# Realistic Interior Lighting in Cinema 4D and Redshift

Hi guys, Ross here and welcome back to another video.
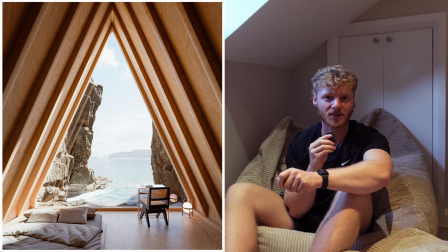So in today's video, we're going to be going over this seascape scene, which I made using Cinema 4D and Redshift. We're going to be diving into the lighting portion of this scene, specifically going over HDRIs,
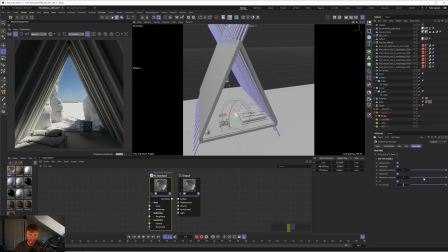the sun and sky rig, and a bunch of other settings we can adjust in order to get the most realism out of this scene as possible. So I'm really excited to share this with you. This is an extract from one of my most popular Patreon videos, so there is a lot packed into this one, a lot of really useful tips and tricks which you can apply to your own work. Without further ado, I'm going to stop waffling and let you guys jump into the video. Enjoy.
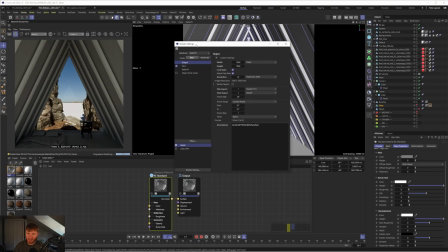And let's do the tip that I showed in the Louis Poulsen interior breakdown, and I'm going to add a material override and we'll just exclude the glass from that.
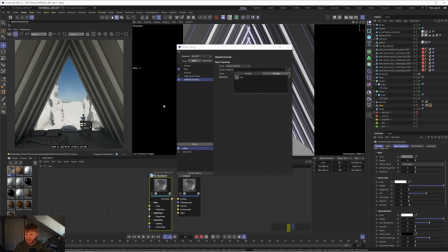And now we're kind of working with just this basic clay setup, which is fine.
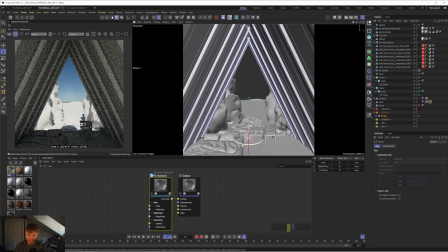So let's take our sun and sky and let's have a play with some angles and see what looks we can get. And this may also result to us having to change the angle of some things or the position of some things in order to get some interesting results.
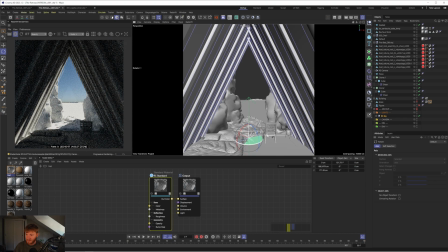Now, I obviously know the lighting that I used in kind of the test version of this before I recorded the tutorial. And I went with just a simple kind of light hitting the corner here of the bed, which gave a nice contrast of shadow and light.
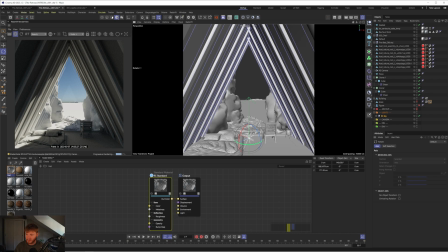So we get this kind of like light drawing our attention to the cliffs on the left here and the bed in the corner. And then also what that's going to allow us to do is use lighting from our little lamp here to create some nice artificial light inside.
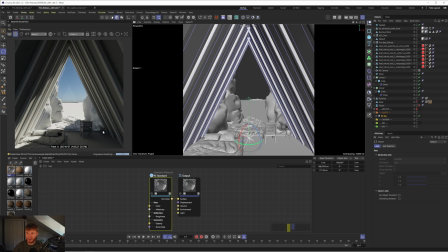So I have obviously thought about this beforehand just in order to keep this tutorial a little bit more efficient, but there's some really interesting different lighting scenarios you can get. You could shift it to the other side where the lamp isn't as important, but now you get this really nice shadow coming off the chair and off the desk.
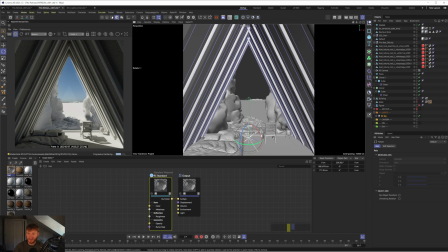And then the bed is in the shadow, which is kind of giving you more of this like daytime vibe where maybe you're sat at the desk and, you know, the bed is in the shade and you're thinking about, you know, that'll be used later on in the evening when it's sunset.
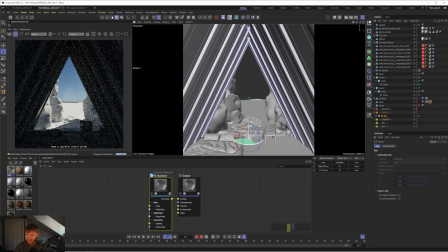Whereas this one feels like maybe more of like a morning light, where the sun's just coming around, it's just shining on the bed and you're waking up, you've still got the lamp on in the corner. So like these different lighting scenarios are kind of evoking different stories and different feelings towards the scene.
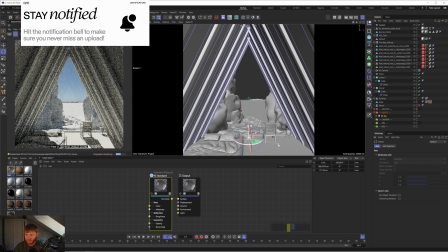So it's definitely worth exploring different setups to see what you can get.
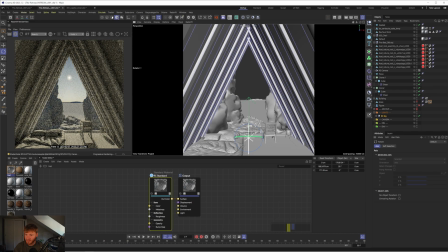Or you could go for a simple kind of straight on sunset in the evening kind of vibe like this, and that is super nice as well. Like I said, for this particular scene, I think I'm going to go for this kind of
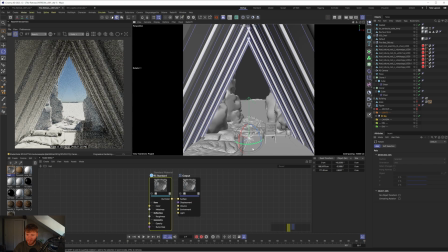shot here where it's kind of like this morning vibe of like the sun just hitting the bed where the sun's just creeping in.
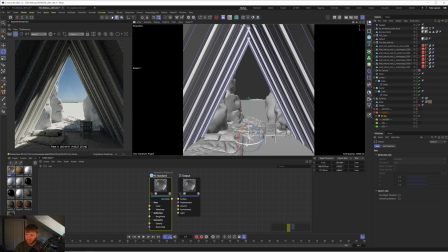I think this looks pretty nice. So I'm just going to maybe put that there, maybe tilt it down a little bit, rotate that round. There we go.
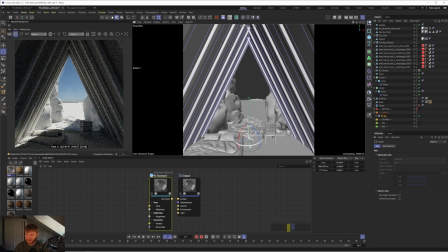And usually what happens when I start to put the textures in is I'll come back to the lighting and refine it and again have another play, because the problem with where the sun is right now, because it's quite high in the sky, it's going to make some of the textures look a little bit flat because it's not hitting them from such a harsh angle.
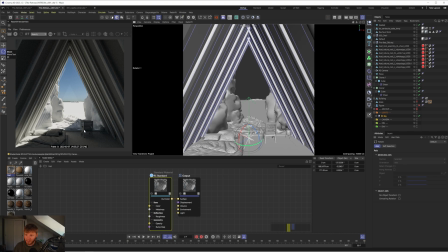For example, you don't see like any super long shadows coming off any of these rocks, and that means they will fall a little bit flat, but it will still look pretty good overall because of all the detail that we've put into the scene. But it's still worth us, once we have textured it, to have another look at lighting and seeing what different results we can get.
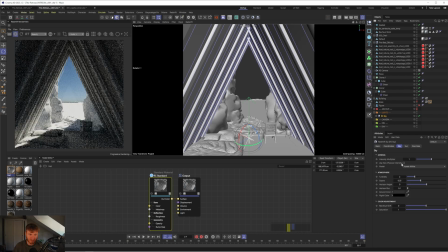This looks pretty good, but we can tweak a few things. So I'm going to go into the sun and I'm going to increase the scale. Obviously, if we increase it loads, we now get like this really soft look, which is actually quite nice. But I'm just going to go for something much more subtle. So I'm just going to increase the sun disk scale to something like maybe between 5 and 10.